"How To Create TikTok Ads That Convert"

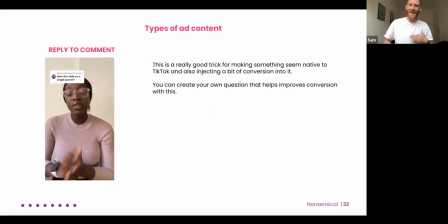do traditionally in that problem solution format so how do i date as a single parent oh well it happens to be there's an app for that type
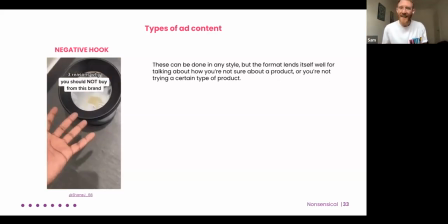of stuff so it's very very good because it feels very very native the negative hook this is starting to be all the rage at the moment
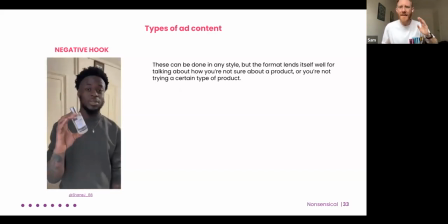rather than starting out with a positive coming out with things like three reasons i'm never going to buy this brand again or actually it's because they're really
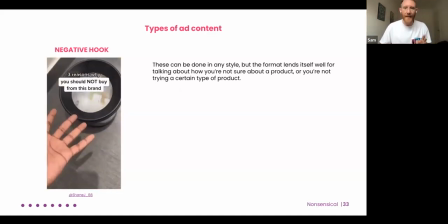great and all that type of stuff there's some great examples out there at the moment but it's a great one for just capturing people's attention and
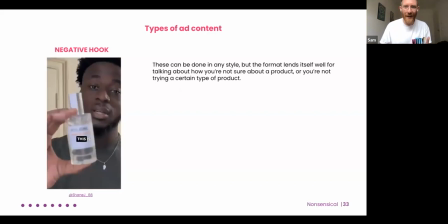flipping flipping conversion on its head a little bit before and
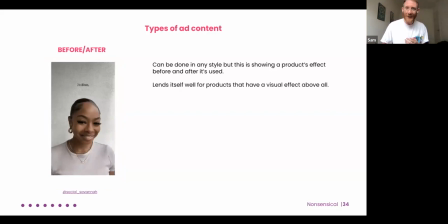after very traditional old school marketing this but you've got a product that you're using particularly that uh you're using for like skincare or that type of stuff this is a great thing to show oh here's what it was like before here's what
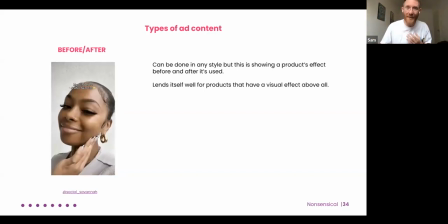i look like now people want to see that type of stuff of when they're going to be buying things so it's a great one to potentially use trends i talked
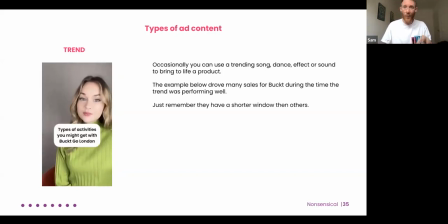about that earlier just how you can bring in those songs dances effects in a way that is commercial free the challenge there's a
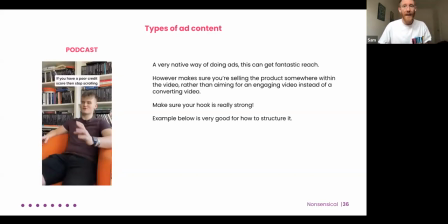challenge they have a shorter window than other things for sure a podcast format we've seen major success with this at the moment it's a big big thing on tiktok you're basically trying to trying to copy steven bar there like what you are cutting through very very easily with this type of thing by
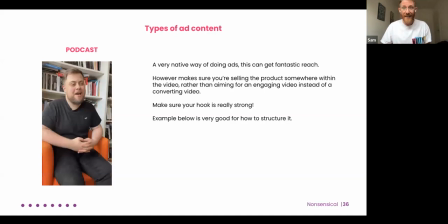putting normally a problem at the beginning and natural conversation they're actually a lot easier to film than most people think you just need two phones but you can even have one phone film someone and then film their response um basically it's very very conversational really good for engagement a little bit harder to
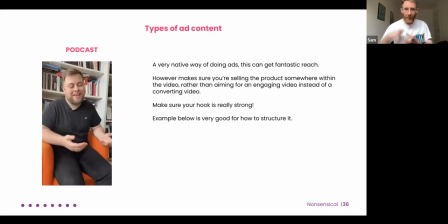drive conversion but you can and do it in the right way if you weave your product in in a natural way around that i'll make sure that
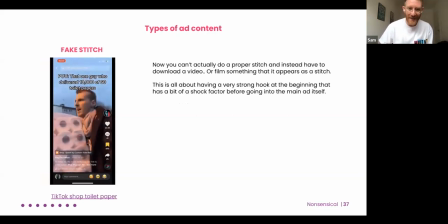hooks stronger fake stitches um i've seen loads of these at the moment tiktok if you if you're a frequent user of tiktok shop i think one of the biggest brands on there is toilet paper brand they did a really good one where they took somebody else's content who was selling it
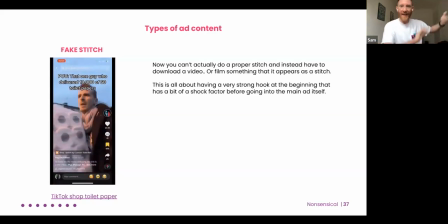for them on tiktok shop and then showed this uh showed them being like oh actually it's because of our toilet paper so what could you do in this
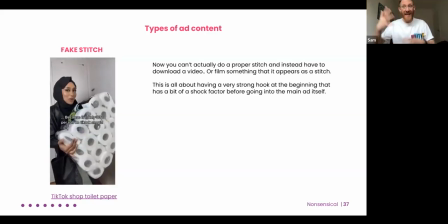to create a stitch from somebody else that does something a bit more inane you could create that yourself like oh my god i can't believe
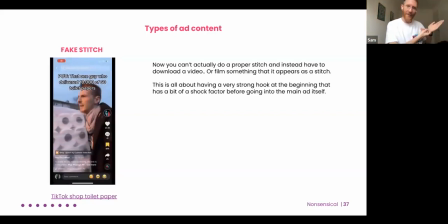i'm using this product it's insane oh wow look at this product here this is where you can buy it from so it's about showing that shock factor on
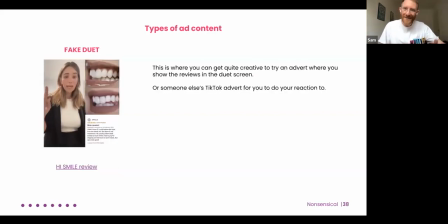this one and the fake duet i love this example from high smile they're basically just this lady's duetting a review from somebody else of of a great review that they've got and talking through it so yeah it feels very naturally tiktok and tricks people a little bit but it's really good for showing
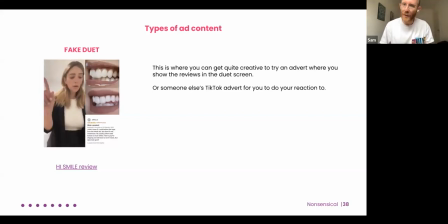those extra things like a good review or something like that and finally sketch
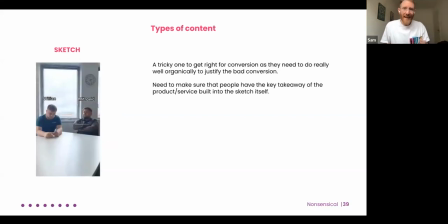sketch is really really really really hard to get to work for conversions but they can i would always recommend generally if you're going to do a sketch use an influencer who does that type of content already and they can
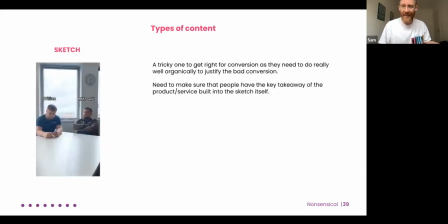weave in their products a lot better that way the old love island team chris from love island and sam thompson and all those people they're really really
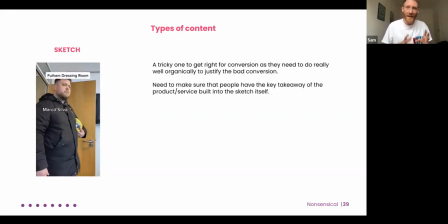good at doing this it's a great one recently with Dettol they managed to weave in this in a funny funny sketch so it's hard to get these to convert they're great for engagement you've just got to think about do people remember the product or do they remember the sketch so how
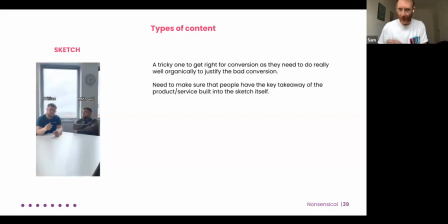can you weave that stuff in all the way through there it's one to happen to mix rather than building a whole whole set of content around and
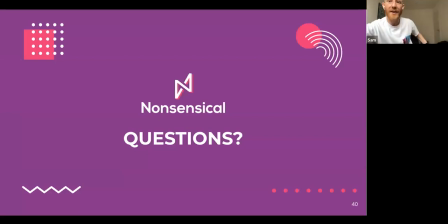that's loads of different pieces of content that you can do out there there are tons more that's not the that's not an exhaustive list um but a start point really if you're just getting ready on tiktok ads amazing thanks
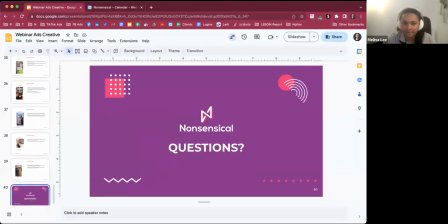so much sam i think that was really comprehensive lots of inspiration there i hope after this people take some of these ideas away and actually try them for themselves um we've had some questions come through in the chat and in q a so just a reminder if you have any questions start popping them through now because this is the Q&A section officially. So starting off strong from Kaz. Thanks for joining Kaz. Nice to see you again.